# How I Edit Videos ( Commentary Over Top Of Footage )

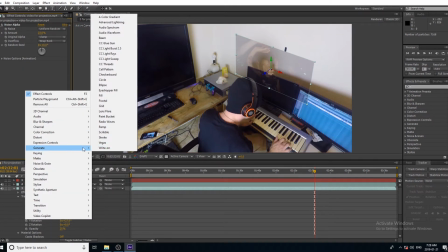(15:27)
see right now I'm just messing around with different effects see if I can find something special I don't know I have these effects do
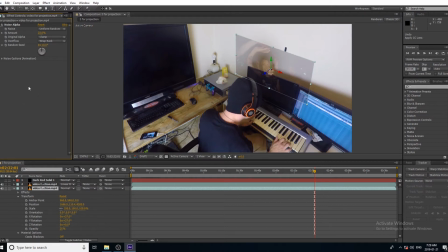(15:36)
so you never know when you're just gonna click on something you just say oh yeah that's what I'm looking for or hey I didn't even know I could do something like this I originally I was thinking about possibly curving the image but I never found the
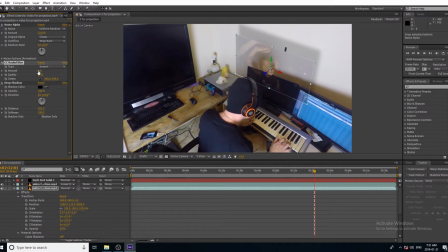(15:55)
right effect to do that so I just scrapped it but right now I found this effect that basically creates
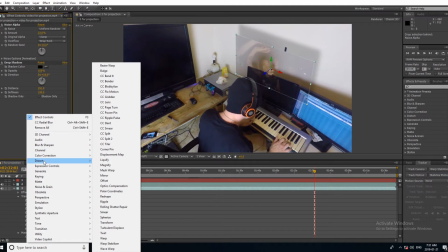(16:01)
a shadow on the wall which was awesome that really sells a shot but right now I'm
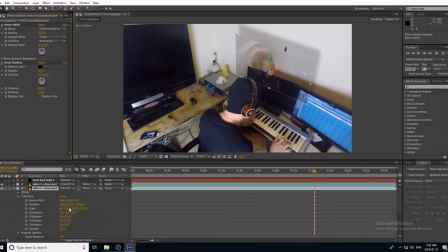(16:07)
noticing well actually as I'm editing in the moment I remember noticing that
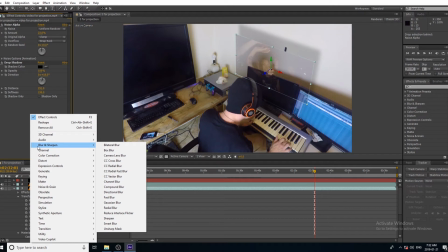(16:13)
the shadow on the wall isn't the same contrast or
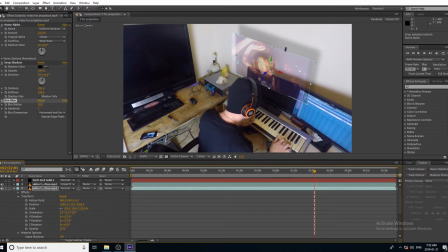(16:19)
saturation as the real shadows that are on the wall so I had to mess around with that a little bit in order to make it more look more real in the end I don't even think I use this effect I decided I would just duplicate the
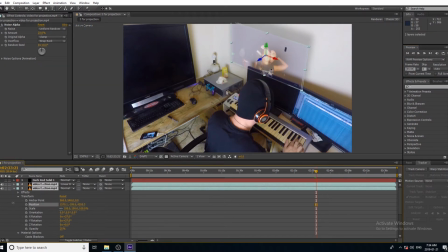(16:38)
music video and then place that on the wall and I use different transparencies and stuff because I wanted the shadow to also move because if you think about it the light is going through the projection and then
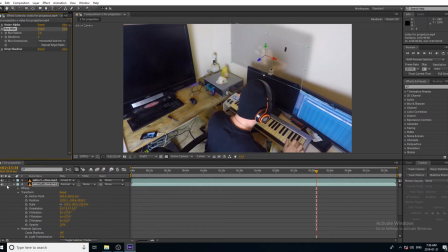(16:57)
casting a shadow on the wall so when when the projection moves you would think the shadow would also move not left and right but I'm talking about like the colors and stuff you know like when you take a
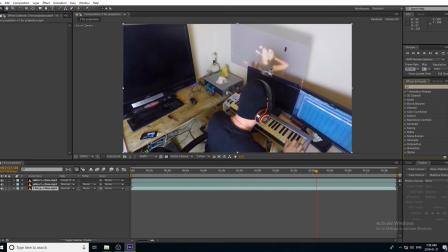(17:13)
red piece of you know Christmas paper or wrapping
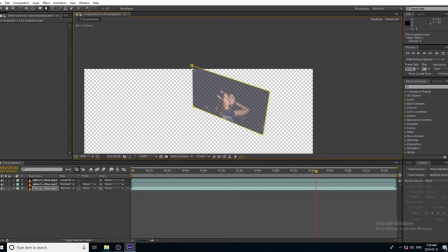(17:17)
or whatever you put in front of the light and it makes your entire room red right not Christmas wrapping but you know what I'm talking about so I wanted to have that effect also in my video and I accomplished it I don't remember how
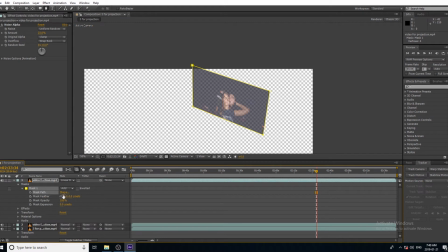(17:33)
it's somewhere in here maybe I'll see it but
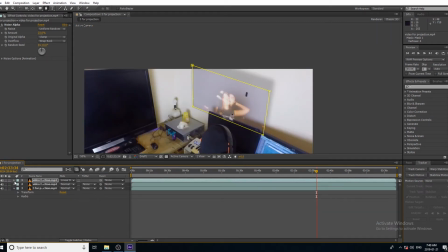(17:39)
a lot of it was just dealing with
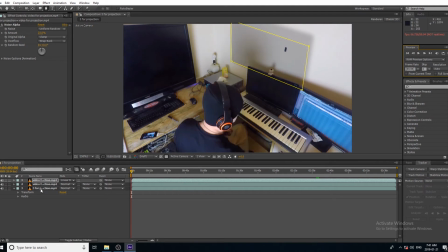(17:43)
different styles of opacity really and a little bit of blurriness here like I blurred out the shadow a lot more and that's how I got it to look a lot more realistic also the projection you can
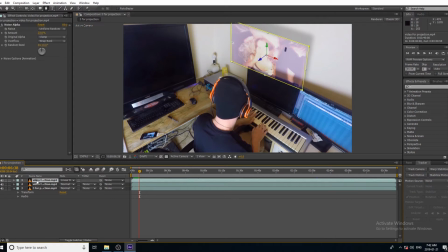(17:59)
see the edges seem really sharp and I think that's what I'm trying to fix right now yeah so I'm adding a mask and the reason why I'm doing that is just so I can feather the sides and that'll create
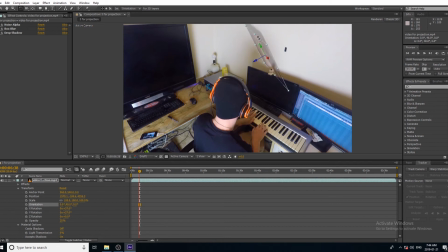(18:15)
effect where the the edges aren't so sharp it almost looks like glass right now and I and I didn't like that but I didn't know how to just feather it I couldn't find the effect you know like I said trial and error
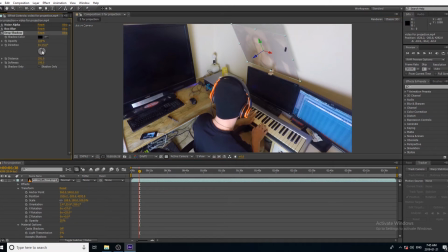(18:31)
just learn so I just decided to mask it because I know you can apply a feather to a mask in after effects and if
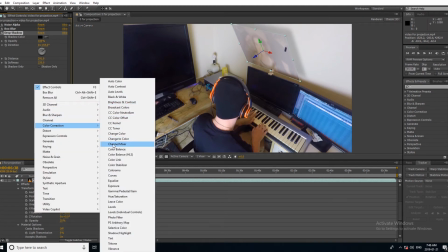(18:40)
you're not that advanced you have no clue what I'm talking about well it's okay I just know
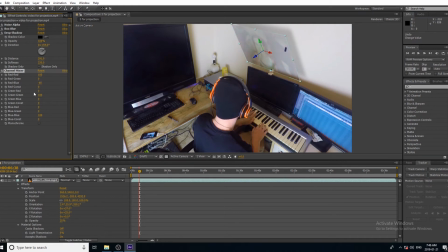(18:46)
it's something that could be done I'm just talking here here I'm messing around with the different colors you know in Star Wars and stuff usually for holograms they use a blue or a green tint so
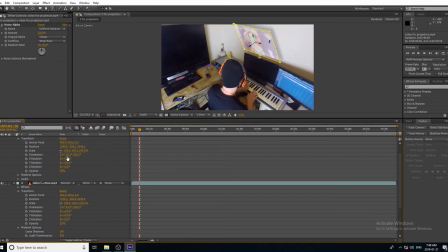(19:02)
I was messing around with that but I think just a little bit of red and orange is really what I was going for so here I'm just messing around with the shadow because I wanted
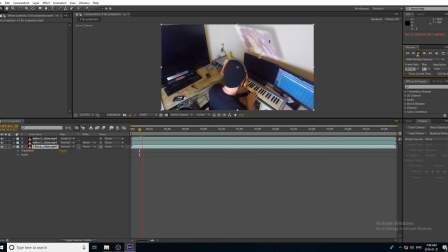(19:17)
the shadow the shadow had to be at a different angle because it's supposed to be against the wall and right now it doesn't look like it's against the wall because it's not angled right so I had to mess with that a bit